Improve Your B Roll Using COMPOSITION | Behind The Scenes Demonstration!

Framing. How can we do framing? Frame something. How can we frame something? With a bench? Nah. So the next thing we're going to do is apply framing to this shot. Now, there's 2 senses of the word framing, which can be a little bit confusing. One sense of the word is how you're literally framing your shot, like what's in and what's out of your shot. But if we look at it in terms of composition, then framing actually means literally putting a frame around your shot using something in the foreground. So we got this kind of muscle beach bar thing going on here.
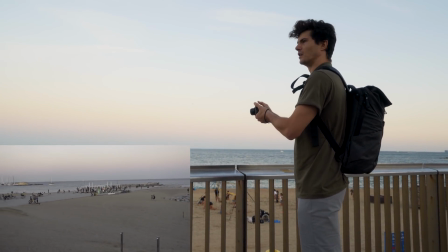283s
It's quite hard to make this an interesting shot, you know, because we're up here, maybe I don't want to go down or I don't want to go closer for whatever reason, or I can't.
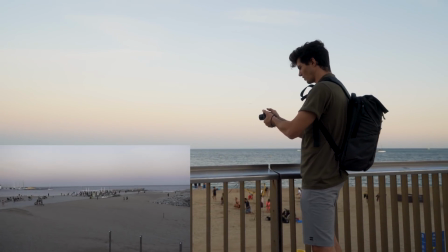289s
And it's kind of like, how do I make this an interesting shot? I can be zoomed in, I can zoomed out. It's kind of like there's not really much going on. It looks a bit flat, looks a bit plain. So what I can do We have a fence here, which will make a natural frame. I mean, it's not the most beautiful thing in the world, but as soon as we're kind of framing this up, even not around the whole shot, but maybe just on the sides of it, it instantly looks a bit more like cinematic here.
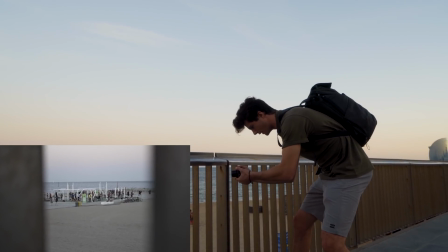312s
And you can kind of get like a blur in the foreground and this thing sharp in the background, which is gonna look really nice.
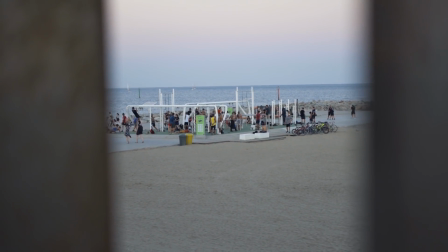Sorry, mate, we're filming. So, mate, stop. No. Photograph professional. No, thanks, mate. We're filming. Hope you filmed that. Okay, next composition rule is symmetry. It's quite easy to point and shoot your camera at something and it looks kind of like, how do I make these palm trees look interesting?
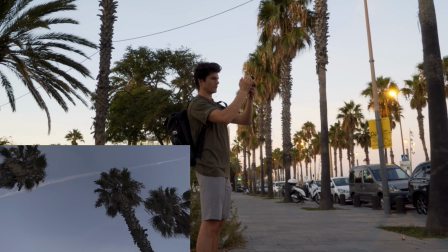346s
Could try some artistic stuff. But what is kind of easier is make it symmetrical.
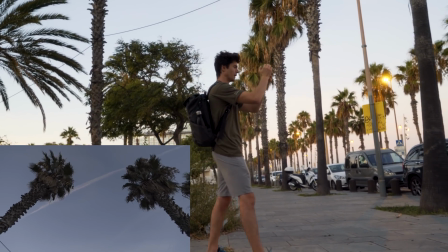352s
It's kind of a rule that you can keep in your head. Make things symmetrical.
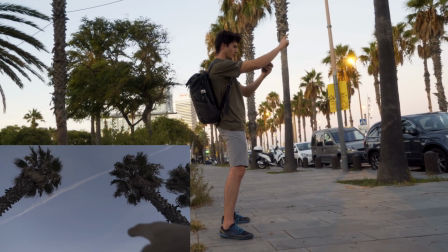355s
So we got these two palm trees leading up to the sky here. They kind of are also like leading lines going up this way and this way, which is quite interesting.
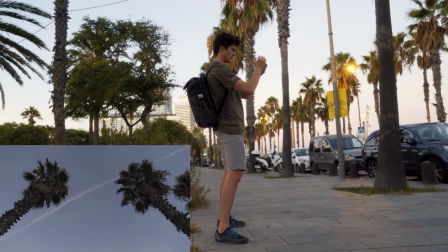362s
But really what we're looking at here is symmetry. So the two palm trees, it's almost like a mirror.
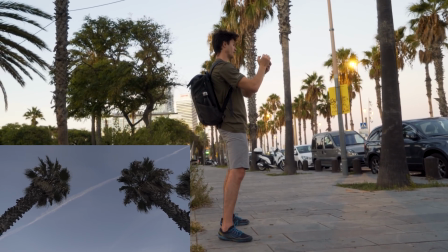368s
If you copied the left one into the right one, it's a mirror, apart from this plane trail going in. And that's very nice.
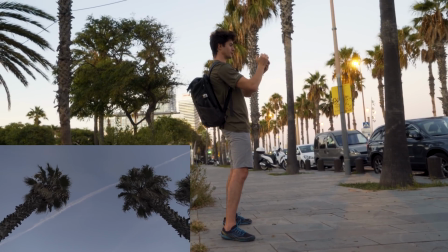373s
You can also play on this as well with some camera movement.
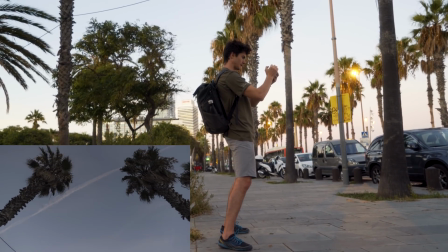376s
Maybe kind of tilting up like this would emphasize this kind of symmetry, or maybe even kind of moving into it.
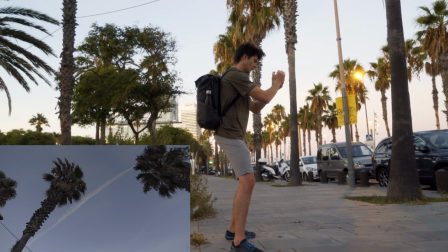384s
So maybe a kind of like a shot like that.
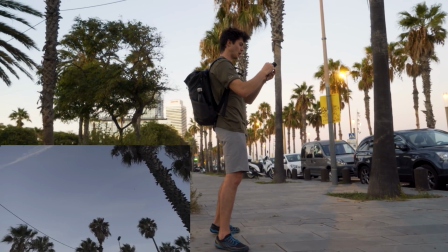387s
Even though we're not fixed on the shot, that symmetry can help us out and making things just look a little bit sharper, a little bit neater. So those were 4 composition rules that you can apply to your videos. They're very quick, very easy, and this wasn't the most beautiful setting, you know? I wasn't making the most epic, beautiful video here, but the shots I got in the end, just by applying rules, rather than even thinking that much about it, I'm literally just applying rules to each shot, and we start getting something that looks a lot better. So if you want a list of all the gear that I used, check out the description below to download the free gear list. That's going to take you over there. Pop in your email and I'll send that over to you straight away, along with some tips and tricks on how to continue your travel filmmaking journey. I'll see you next time. Until then, keep filming. Bye-bye.